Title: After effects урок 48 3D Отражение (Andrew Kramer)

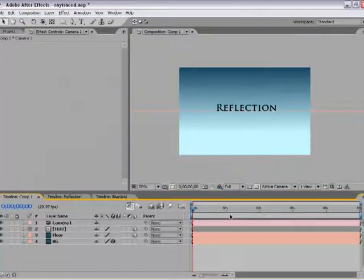[4:10]
И нажимаем ОК, не меняя установок. Теперь выбираем инструмент Orbit Tool.
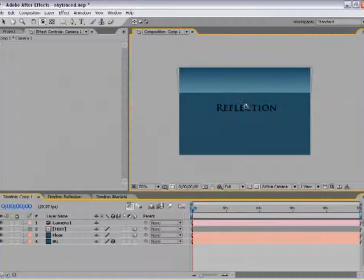[4:19]
Удерживая клавишу Shift и щелкаем. Таким образом, мы получили возможность передвигать слой изображения. Опускаем его до тех пор, пока верх этого движущего слоя не будет находиться над верхом слоя Floor. Далее нам необходимо создать освещение. Для этого выбираем Layer, New Light
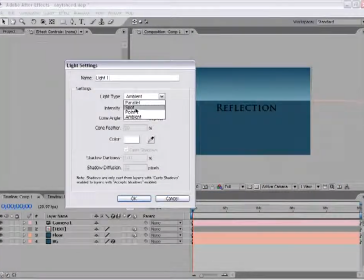[4:38]
И в графе «Тип освещения» выставляем показатель «Point Light» — точечный свет. Что касается интенсивности, мы можем выставить ее на 200%, и этого будет вполне достаточно. Нажимаем «Ок» и смотрим, что получилось.
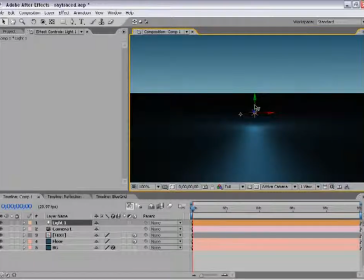[4:52]
Как мы видим, освещение находится низковато, поэтому мы выбираем вот эту зеленую стрелку и с ее помощью поднимаем освещение по оси Y чуть повыше.
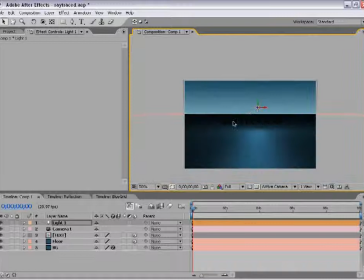[5:01]
Примерно так. Далее нам нужно отодвинуть все это назад, за отражающий слой.
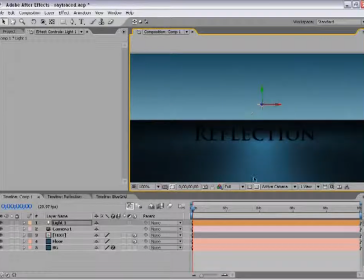[5:06]
Для этого щелкаем по оси Z и тянем ее влево, или назад. Или же вы можете переключить в режим Top View и просто немного отодвинуть слой назад.
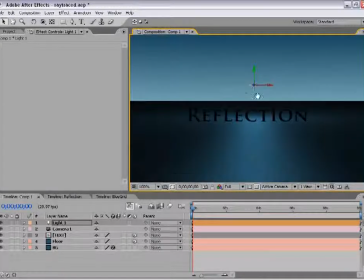[5:14]
Но я все же предпочитаю делать это непосредственно в окне с изображением, чтобы иметь возможность видеть, как именно все будет выглядеть в итоге. Остановимся примерно вот на этом. Смотрится хорошо. Теперь нам предстоит создать новое освещение, Ambient Light.
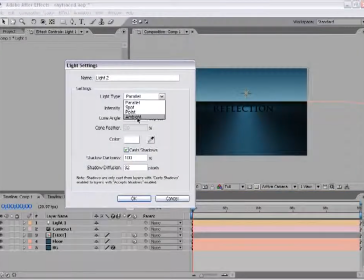[5:29]
Для этого выбираем New Light, Ambient, и выставляем интенсивность всего на 30%.
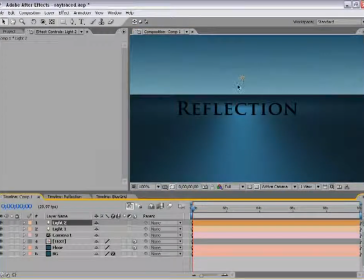[5:37]
Мы создаем общее освещение для того, чтобы придать всей композиции в целом эффект всесторонней освещенности. Так как если мы увеличим интенсивность точечного света, то это как бы погасит все изображение. Если же мы совсем немного увеличим уровень интенсивности общего света,
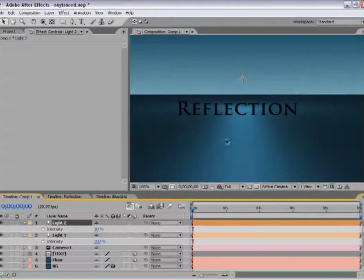[5:53]
то оно заполнит собой все участки изображения, как если бы включили такое освещение в реальной жизни. Назовем этот слой освещения Fill. А вот этот Point.
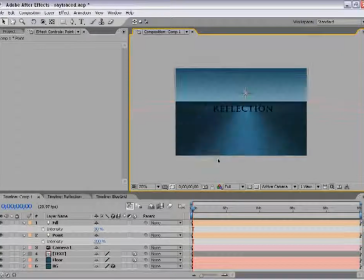[6:09]
Следующей нашей задачей является создание большей отражающей поверхности на полученной нами площадке или на нижнем слое. Выбираем слой Floor и подключаем его опции. Нас интересует Material Option. Тут много чего есть. К примеру, Cast Shadows, Light Transmission и так далее. Но нас с вами интересуют только опции Diffuse, Specular, Shininess и Metal. Это те установки, которых будет вполне достаточно, чтобы понять, достаточно ли глянцевым получилось изображение, и как оно смотрится в общем и целом при созданном освещении. В 3D-программах есть небольшой эскиз того, как все вместе будет выглядеть в итоге.
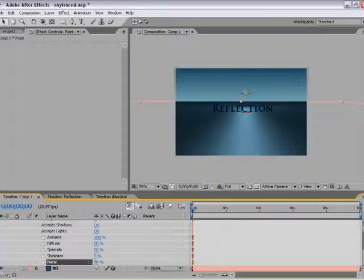[6:48]
Но у нас с вами такого эскиза нет. Поэтому мы будем экспериментировать с этими установками. Для начала увеличим уровень опции Metal. Забавно, я сказал увеличим. Вообще-то, я имел в виду уменьшим. Примерно до 80%. Это придаст изображению жесткости. Теперь переходим к опции Diffuse и увеличим ее уровень.
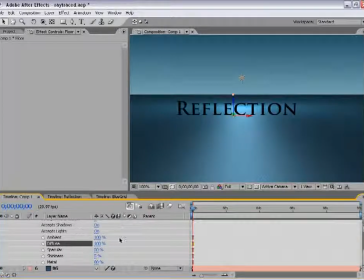[7:06]
Таким образом, мы получили своего рода активный очаг освещения на заднем фоне.
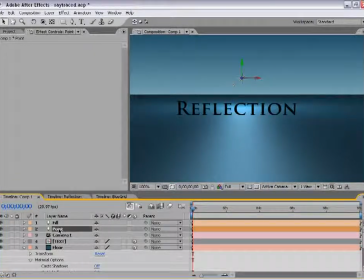[7:11]
Затем повышаем интенсивность освещения. Для этого переходим к слою Point Light.
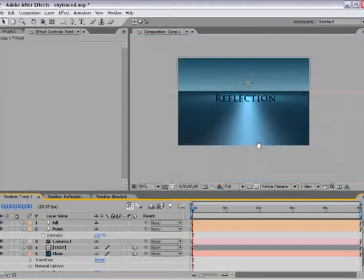[7:16]
Нажимаем клавишу T и увеличиваем показатель. Очень хорошо. Двигаемся дальше. Следующей нашей задачей является создание решетки, которую вы могли видеть на поверхности. Для этого удваиваем слой Floor, Edit, Duplicate,
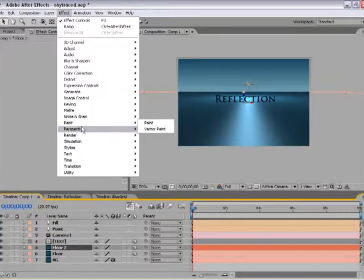[7:31]
и применяем к выбранному второму слою эффект Generate Grid.
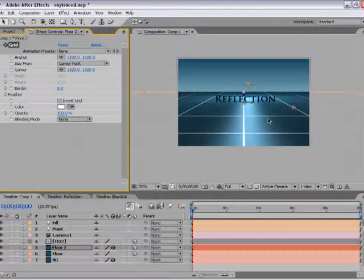[7:39]
Вот мы и создали решетку. Изменим размер. Вместо таких вот маленьких ячеек с помощью White Slider мы установим чуть более крупные ячейки.
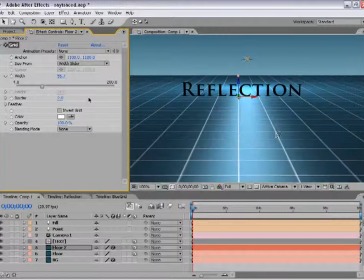[7:51]
В строке Border выставляем показатель 2. Затем показатель Transfer Mode этого слоя. Если мы нажмем клавишу F4, то сможем переключить функции на Overlay. Этот показатель не настолько интенсивен, и поэтому не будет выглядеть диковато.
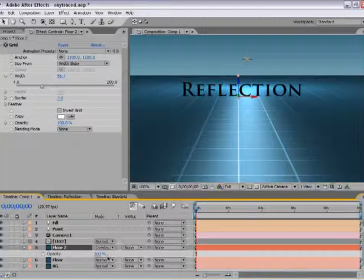[8:07]
Давайте также уменьшим уровень opacity для этого слоя. Также нажимаем T и уменьшаем opacity до 50%. Отлично.